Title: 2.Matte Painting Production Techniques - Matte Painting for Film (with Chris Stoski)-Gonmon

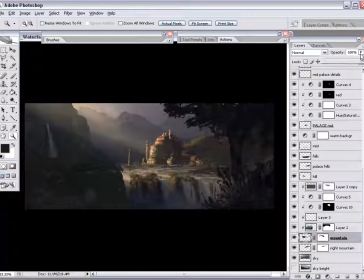24:28 So over here in Oakland, I took some photographs. One day I went out with a small print of this concept art, and I went out in search of
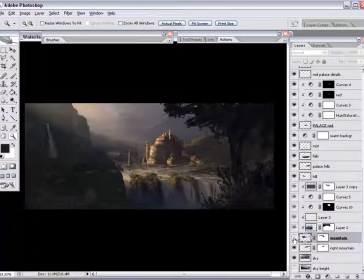24:42 similar elements, whether it be buildings or edges for the lake, or just anything that can come to mind.
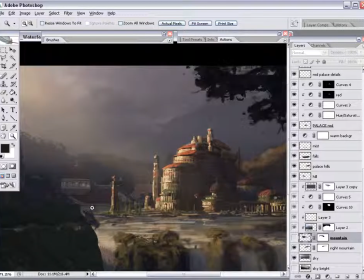24:51 There's this one building that I found. It was white with a red roof, And I thought, this might be a good thing to try and slap in there and see if we can get some type of
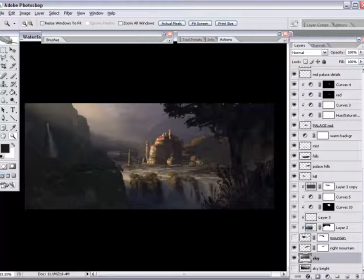25:03 some more architecture back in behind the palace on the left. Not necessarily part of the palace. It doesn't share the same architectural vocabulary, but just some type of junk, for lack of a better word,
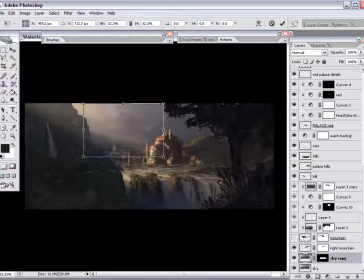25:20 a bunch of stuff back in there that suggests that there's some type of town, there's more architecture,
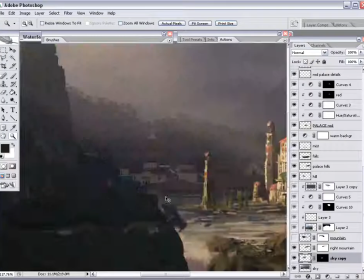25:26 there's a little more complexity than what I had in the concept art. Typically changes like this,
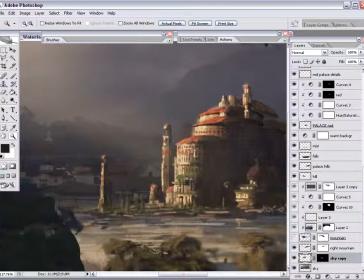25:33 they're acceptable to most VFX directors and I mean visual effects
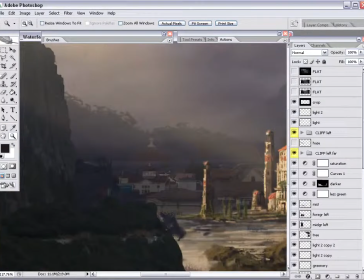25:41 supervisors and directors, as long as they're not too far off the concept.
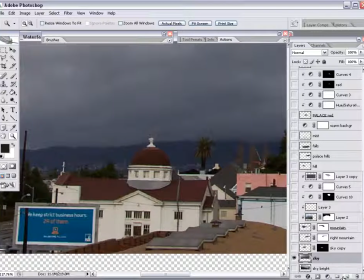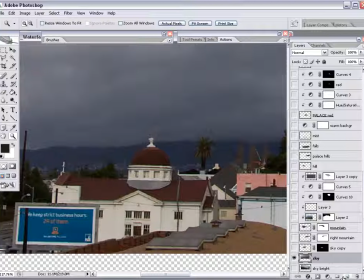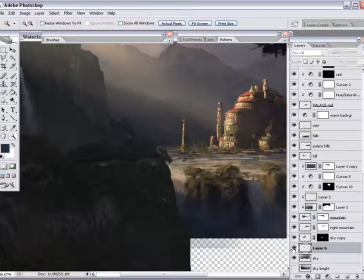26:05 As something that's less fantastic, I'm going to try and ground it with elements that are based in reality.
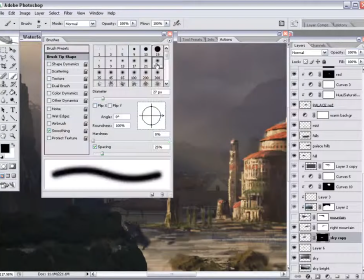26:15 Whenever a matte painting has many elements that we are used to seeing,
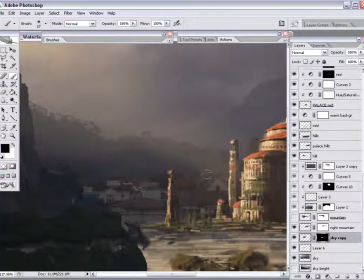26:21 things like buildings at appropriate scales and
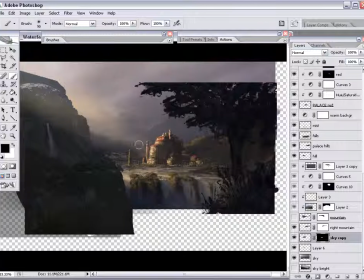26:25 mountains at scales that are very, earthly, the matte paintings will typically appear more realistic. When you're asked to create a sci-fi environment,
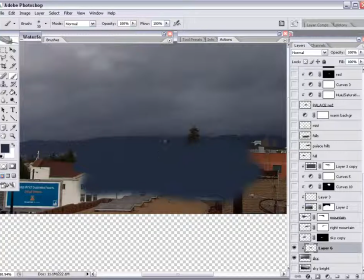26:38 often that can be quite challenging, just because in sci-fi we're trying to illustrate things in our environments that are not of this world, or perhaps in the future or in the distant past, where there are things that we're not used to seeing every day.
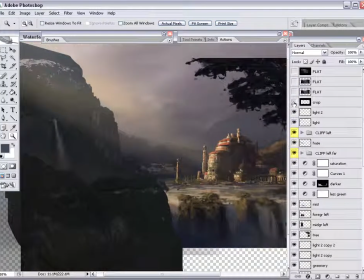26:58 One of the things that makes shots look real and feel real
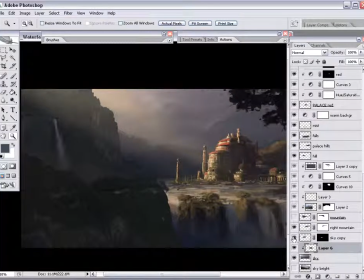27:02 to movie-going audiences is that sense of familiarity when
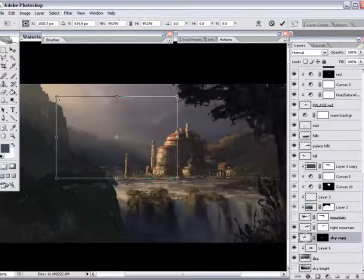27:07 they see things in the shot that they see every day, then they buy it as being more realistic, just because they don't have to question it.
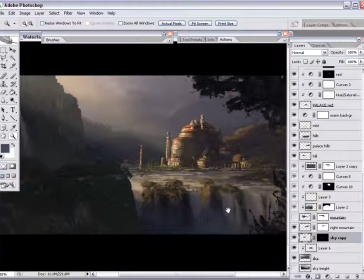27:23 Or there is no need to question it. A good way to get this domed building to sit back there in the painting is to not just tweak the brightness and value with the curve, but
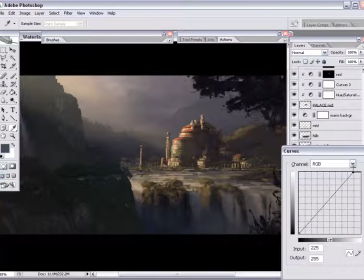27:40 instead of adjusting the colors with the curve, I opted to change the opacity of that layer. By making it a little more transparent, it allowed some of the deep blue in the hillside to come through the red rooftop and the white walls.
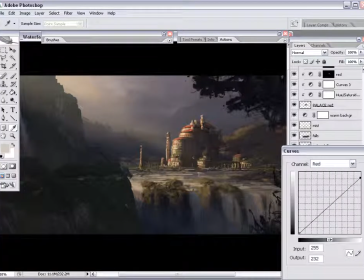27:59 And that blue, instead of hunting for that blue in my curve
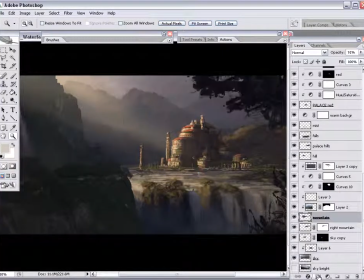28:05 and trying to achieve the right amount of cyan and magenta and all that, I just thought, well, I do this quite often. If I take a layer and I let some of the background color bleed through, then it'll start to marry itself.
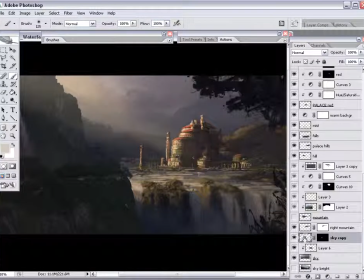28:21 Again, I want that little bit of architecture back there to blend in.